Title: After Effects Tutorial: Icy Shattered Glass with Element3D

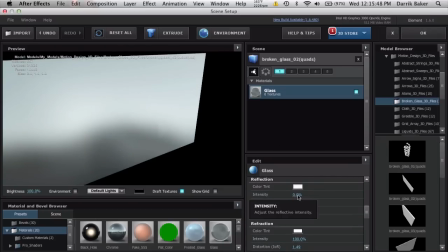[4:15]
So let's turn down the reflection to 0 for now, and the refraction down to 0.
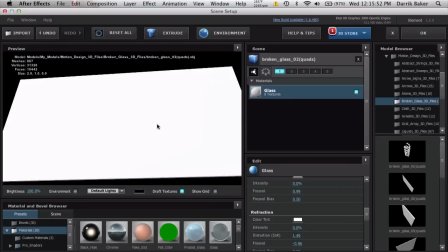[4:20]
So it's just back to a plain sheet again.
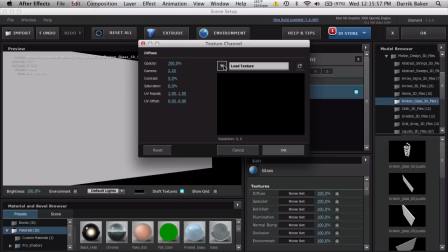[4:24]
For the diffuse texture, go ahead and click that and select your custom Dodgy texture.
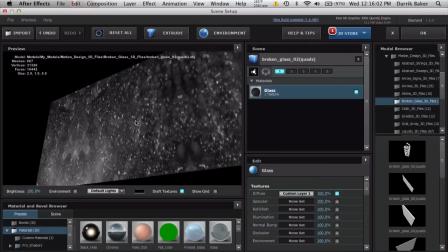[4:31]
So now we get some cool stuff.
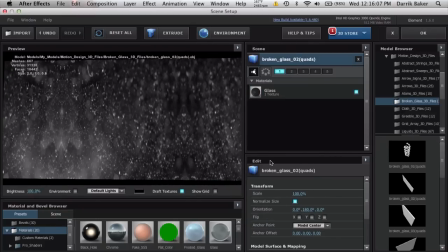[4:33]
It's a little stretched, so what we're going to do is click on the name and slide down to UV repeat. So make this maybe 2 by 2, maybe 3.
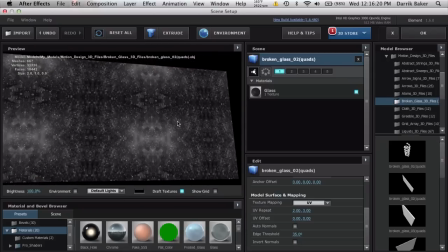[4:47]
So it scales it down and it has a better aspect ratio and whatnot. So that's good for now. Click back onto the texture. We can boost the reflection up. What I don't like is the reflection is just basic whatever this is.
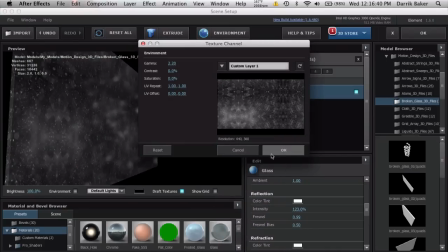[5:07]
So I'm actually going to use the custom layer again for the environment so we can kind of see some sparkles.
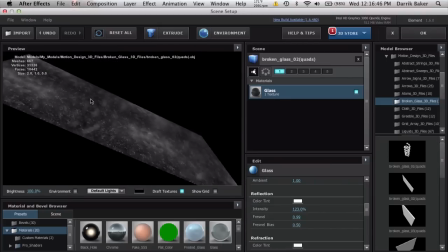[5:14]
Maybe that represents, snow particles or whatever you want this to be.
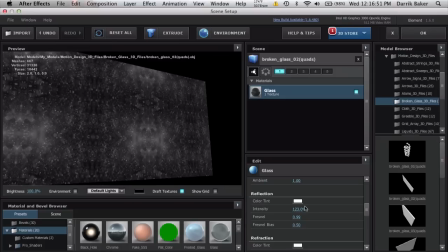[5:18]
But I kind of like that. Maybe boost up the reflection a little bit stronger. And the refraction, maybe not so much because this kind of blows out the actual texture of the glass.
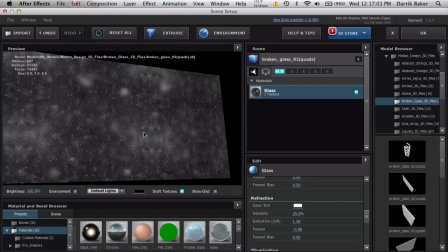[5:30]
So maybe 25%. So kind of subtle, but we can still see the glass.
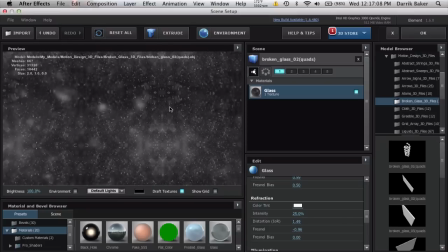[5:35]
So that's nice. A couple other things. Go all the way down and force opacity. This will actually make the glass kind of see-through. So maybe 75%. You can start to see some of the cracks.
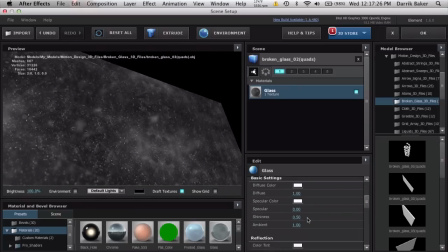[5:51]
That's good. One more thing. I want to bring up the specular amount.
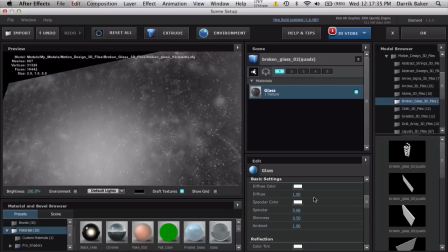[6:00]
That way, when this has shattered, we can see some kind of bright spots and looks extra shiny and stuff.
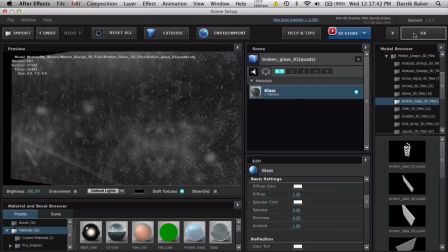[6:09]
So that's okay for now. Let's go ahead and see what we can do. Click OK.
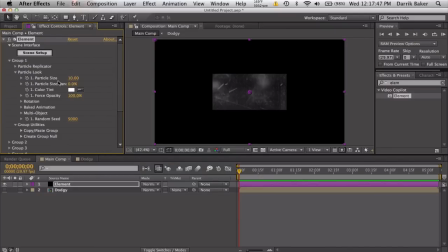[6:14]
Go to Group 1, Particle Look, and just size this up to fit your screen.
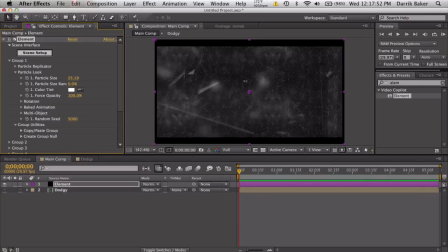[6:20]
So somewhere around there. It's close enough. We are going to go to Multi-Object and enable Multi-Object. And we're going to keyframe this random rotation here, the displace value, the scatter Z,
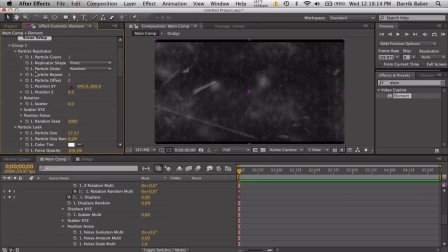[6:41]
and if we go to particle replicator, we have position Z as well. So keyframe those four things. And what we'll do is go to the end of the animation,
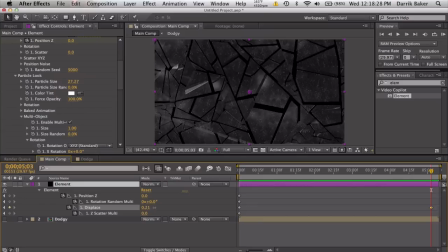[6:55]
and we will displace it a little bit so it kind of shatters it in all directions. We can scatter it in the Z space so we get some actual depth, which is nice. Start rotating the pieces so we see that shiny specular coming in, pretty nice.
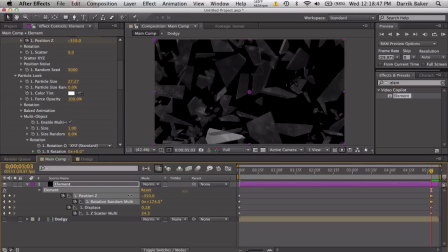[7:14]
And position Z, just scoot it closer to the camera so it looks like it's kind of shattering towards us. And just kind of play with these values so we get some cool,
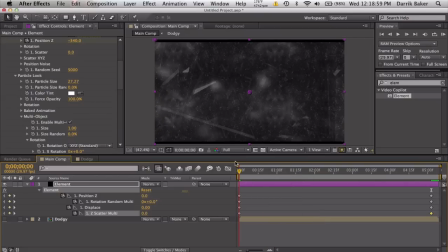[7:26]
like a totally looks like intro to a movie. I don't know.
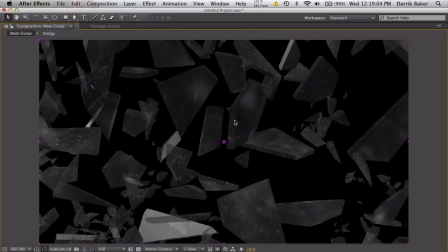[7:31]
I think it looks cool. And you can see the see-throughness of the transparency and stuff.
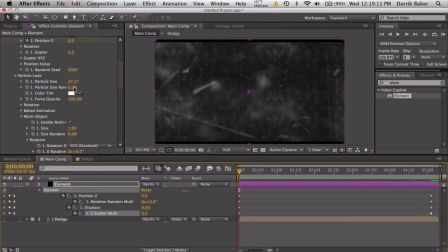[7:36]
Pieces are a little big, so what I did was, if we go to the beginning, we can keyframe in multi-object their size here.
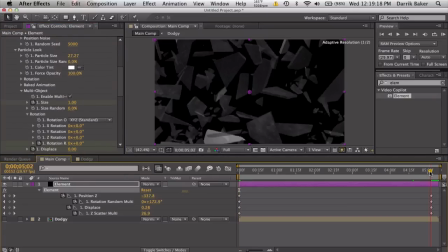[7:45]
It's 1. Click that. Go to the end of the animation and just bring this down. It kind of, think of this as like a simple choker. Kind of shrinks the pieces a little bit.
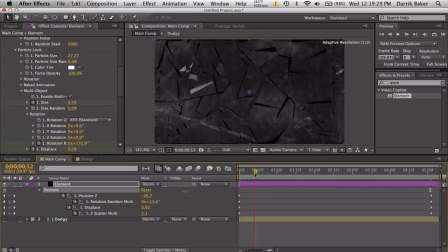[7:55]
So maybe like 0.7, not too much because we don't want them actually shrinking, you know.
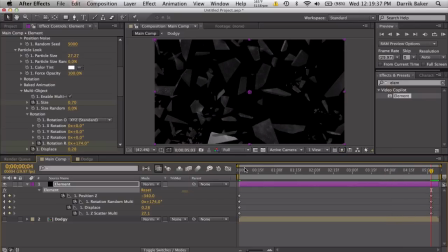[8:04]
Just I just don't want it to be too overpowering. So maybe we can start this at 0.9. Pretty nice. A couple things I want to do. Let's do a little bit of color correction, adjustment layer, add some curves.